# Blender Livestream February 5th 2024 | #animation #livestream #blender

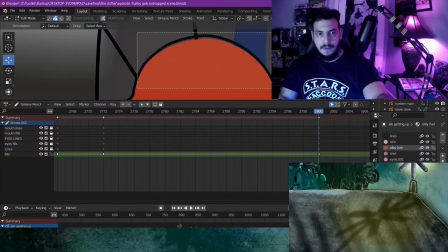3053s
Edit, grab the hair, sculpt.
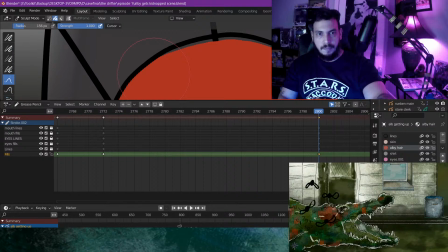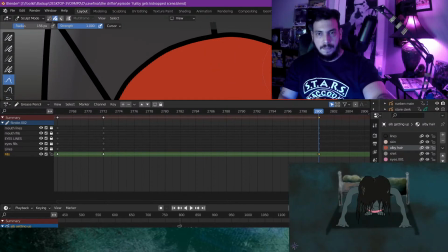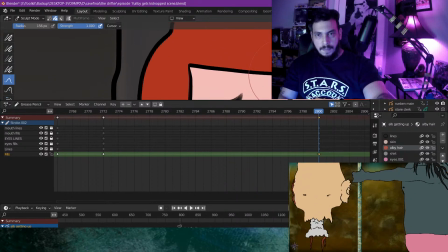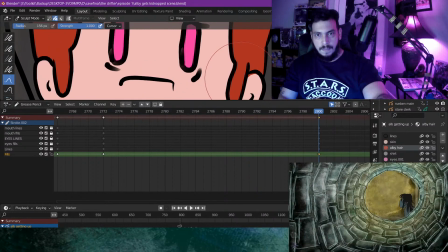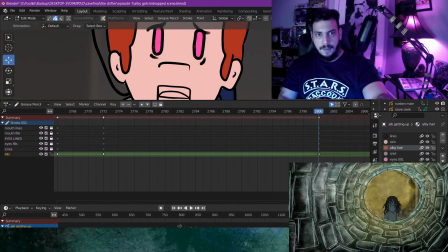3092s
Okay. Grab this skin.
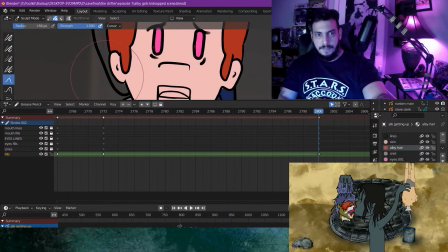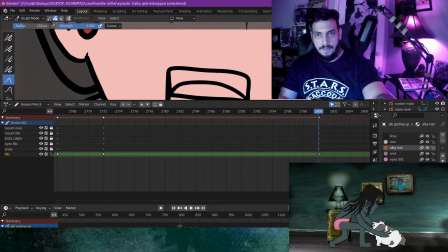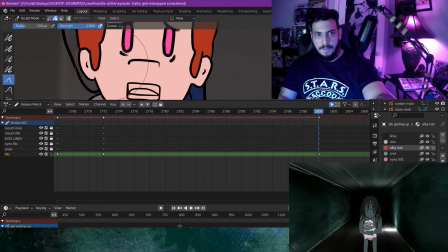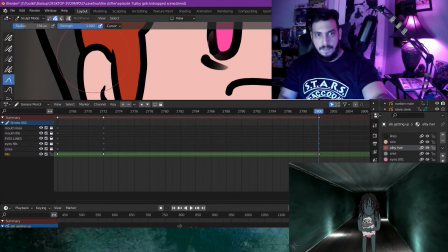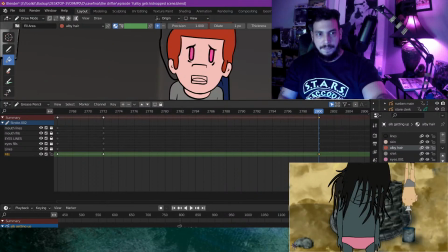3117s
Looking good, my friend. Looking good. Alright, onto the mouth fills layer.
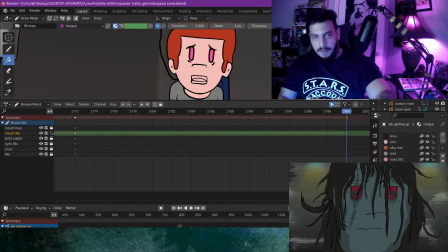3126s
Color in his tongue.
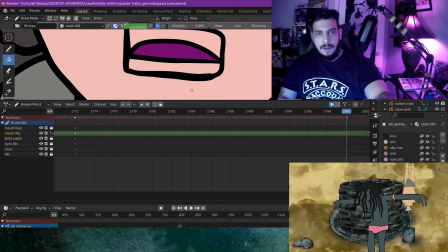3132s
Color in his teeth.
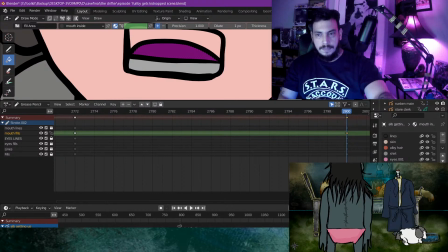3136s
And inside his mouth.
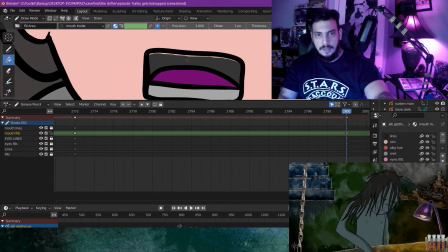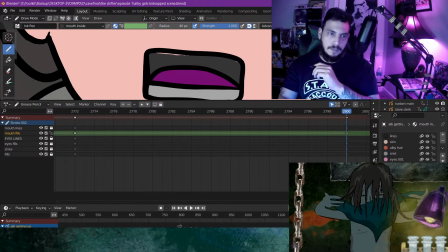3150s
Alright. Whoa. What happened there? It didn't draw correctly there.
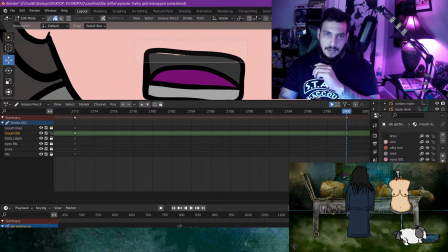3157s
Alright. Pull that. I'll just sculpt it instead.
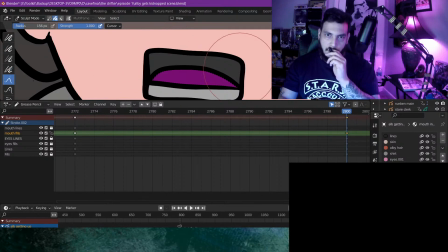3165s
Like so and like so. Alright.
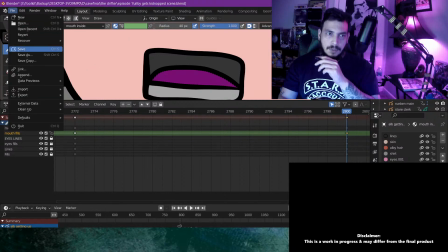3170s
Save.
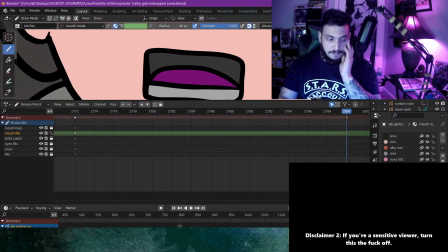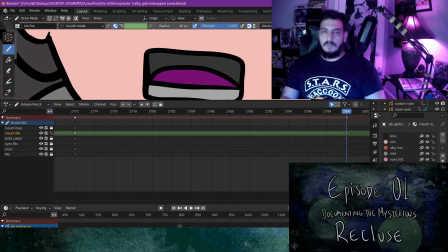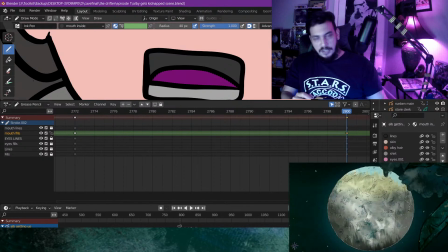3181s
Save, damn you.
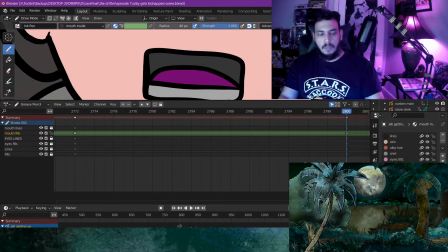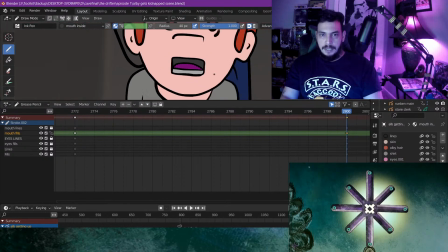3190s
And then, oh, okay, so now we'll do the shoes, which,
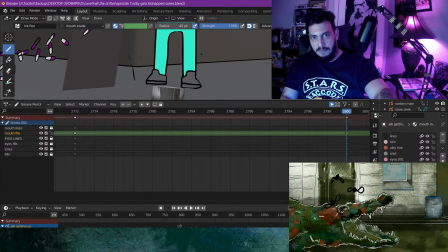3194s
as I was saying, we gotta take those other materials in.
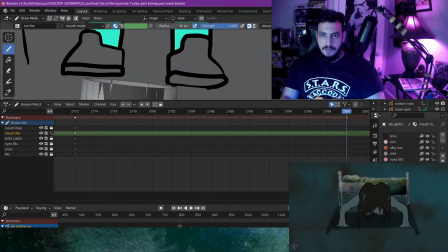3201s
There's a little piece on the bottom of the shoe that I gotta fix, but I'll do that after.
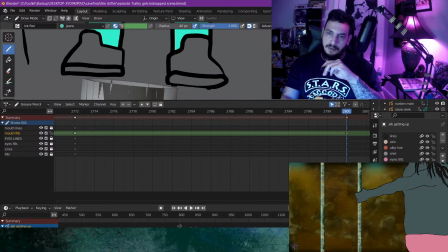3207s
I'll do that after I bring these materials in and do the fills. Let me see.
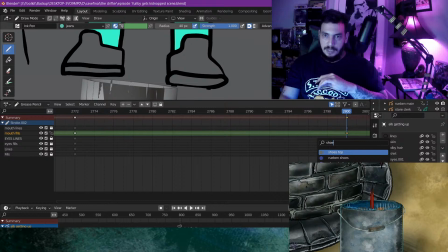3215s
Shoes. Shoes top. And
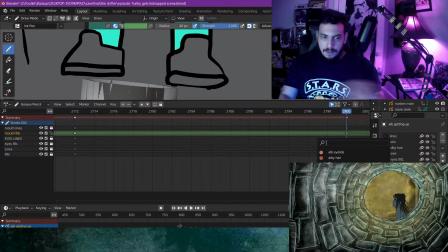3222s
shoes bottom.
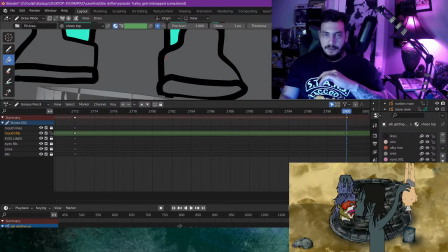3230s
So the design and the color scheme for these shoes was actually inspired by
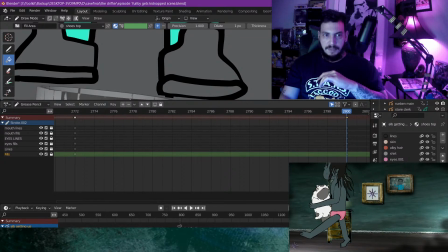3237s
one of my favorite pairs of shoes, and those would be Jordan 3s.
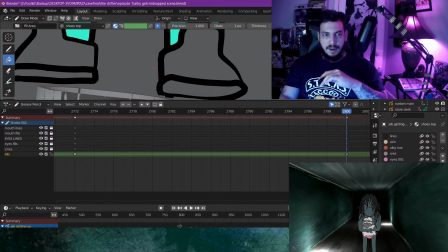3243s
No, sorry, Jordan 5s, sorry.
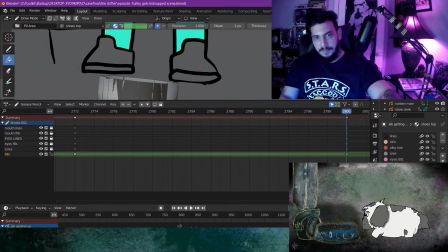3247s
And they are the grapes, the grape variation or color palette.
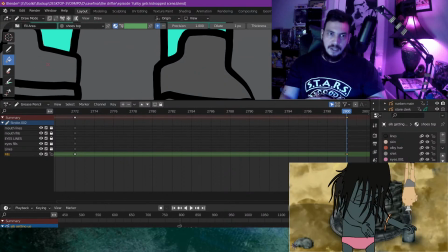3254s
And originally I had the shoes a lot more detailed in nature.
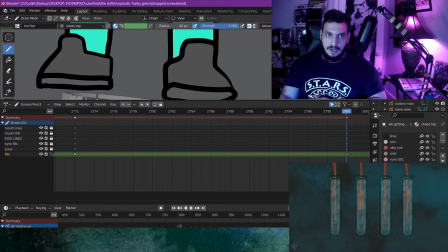3260s
I had like some of the other little details of Jordans on there and stuff even.
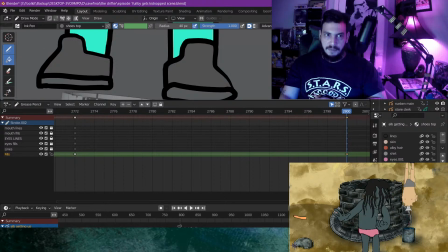3266s
But when you're animating a bunch of frames of the character, you want to keep the design, you know,
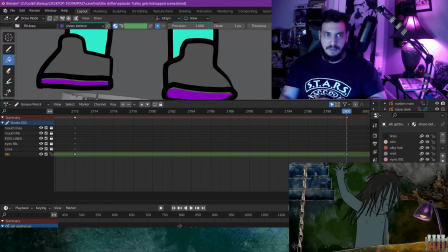3273s
you want to make it cool, but you also want to obviously like keep it to where it's like as simple as it can be
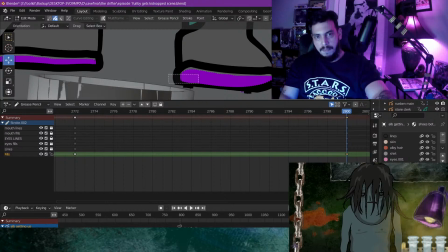3282s
for any particular character. So it's you're trying to balance out like being memorable and being, but yet being simple.